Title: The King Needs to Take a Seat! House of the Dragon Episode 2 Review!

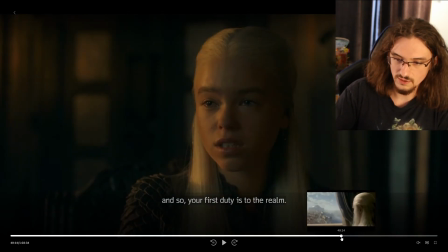[25:37]
she basically gives her blessing and then uh here he's thinking about
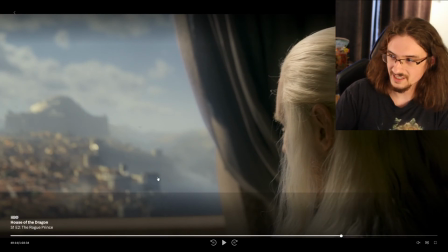[25:42]
it and again we got this window again and of course i i referenced it last
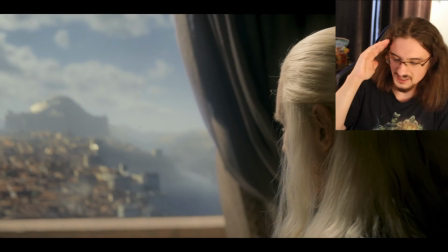[25:47]
episode i'm thinking about the the king that committed suicide out the window
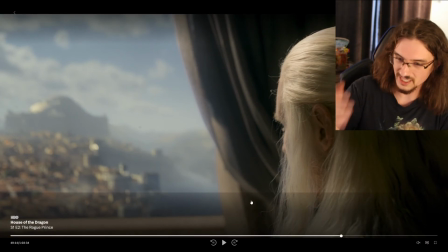[25:52]
at the the one of the last few seasons of the original show I I think it's on purpose I think that he's he's about to do a kind of
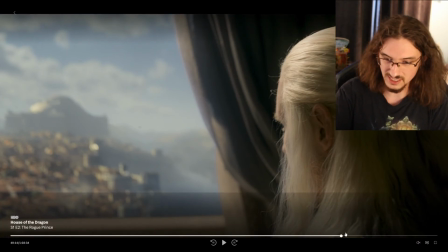[26:02]
suicidal act in the final scene of this episode so I
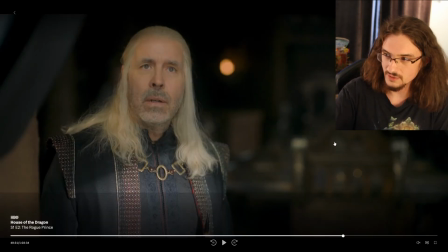[26:07]
think that's what we're referencing here um although it's a different window but I
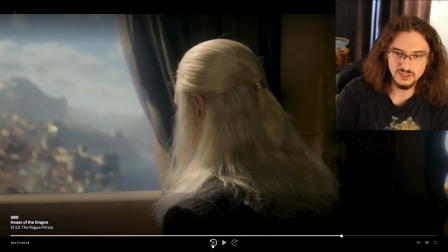[26:12]
still think of that so it's kind of hard not to yeah and then
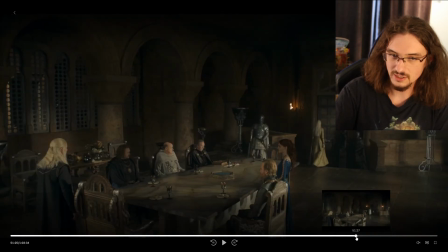[26:17]
we're in this uh conference room and he's announcing his decision uh of course i i would think it would be it would stand out that she's
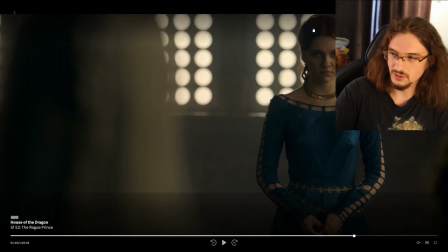[26:25]
here so one thing that doesn't really work with the scene is so this is the new the new queen right he wants to marry her because of the the comfort that she gave to him um but i i would think that her presence there the fact she's not normally there
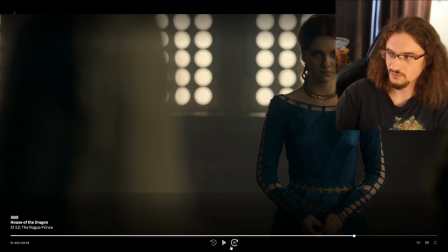[26:42]
would have tipped off the princess previously to what was going on but she takes it as a surprise that's one note i will say i do love the subtlety of the direction here like she's afraid to meet eye contact with her best friend because she knows that her best friend is going to view it as a betrayal
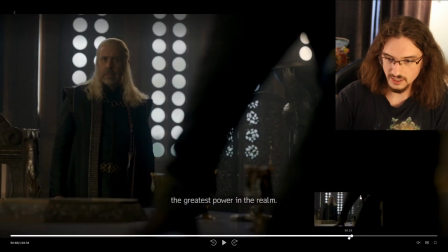[27:01]
and you know i i like the the the performances here are
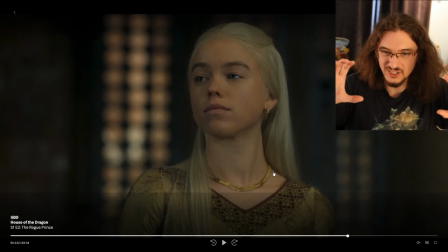[27:05]
really good this one shot gets a lot of information across you know her
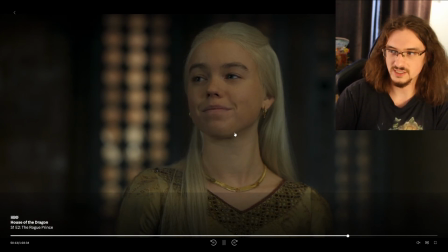[27:10]
feeling about it she's supporting her father here and then she finds out who the queen is going to be and then she feels betrayed
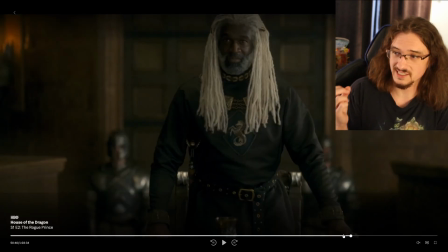[27:18]
and you see all the transitions and the subtlety there the transitions as an actor and a director that's one of the hardest things to nail down when it comes
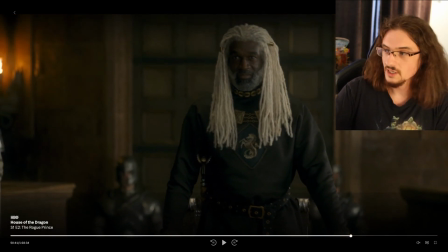[27:27]
to characters and acting and stuff so i just wanted to give my thumbs up to that so i like uh this guy he's upset about you
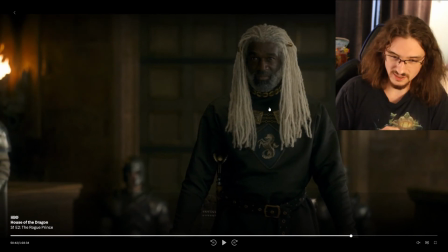[27:38]
know the proposal not being uh accepted i think he's surprised um all
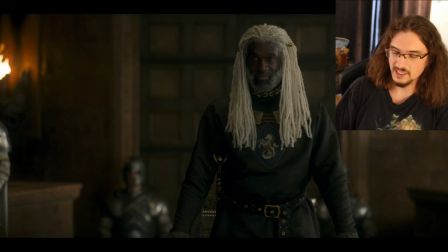[27:43]
these reactions are expected i kind of wanted him to do something a little unexpected i don't know i don't know maybe he would have pretended to be okay with it and then done his you know conniving behind the scenes
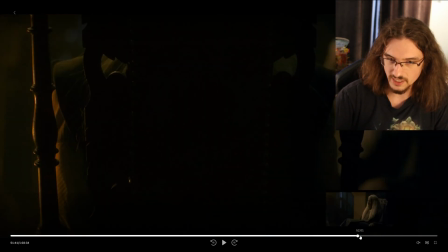[27:58]
but uh yeah he basically goes directly to where the
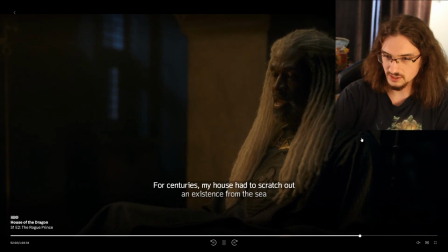[28:03]
camera shot is like who was he talking to who is he talking to and he's talking about how
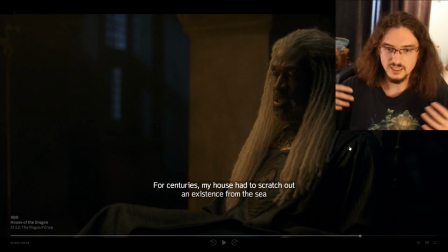[28:09]
his father was a king and he basically had to
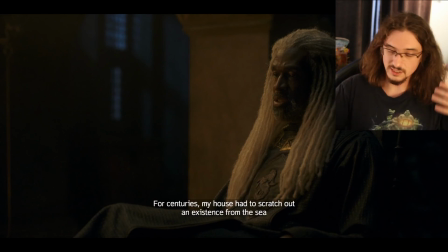[28:14]
fight to be the leader and he took
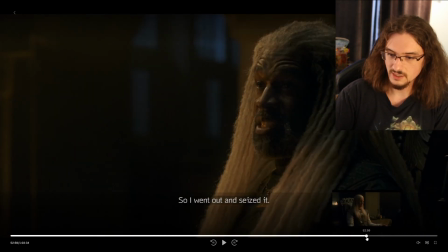[28:19]
those desires with him to king's landing and we pan over and it's matt smith and now to
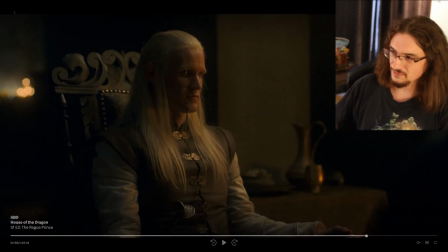[28:24]
me that was like i i knew he was talking to him so i didn't find it surprising i i was like the only other person it could have been is this uh crab feeder guy he's been talking so much about and that would be interesting if like
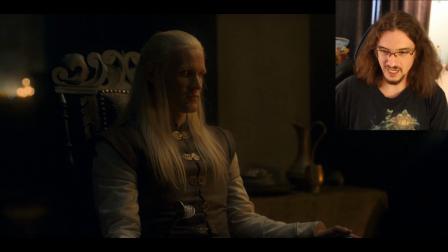[28:37]
he knew so much about this crap feeder guy because he was talking to him behind the scenes uh but we don't know what that guy looks like so revealing him in this way wouldn't mean anything that like the whole though i guess it's a good shot still
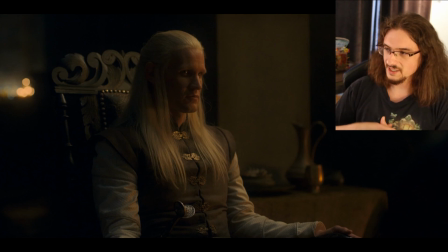[28:51]
but the whole like revealing matt smith at the last second thing to me it kind of falls flat because there's like nobody else it could have been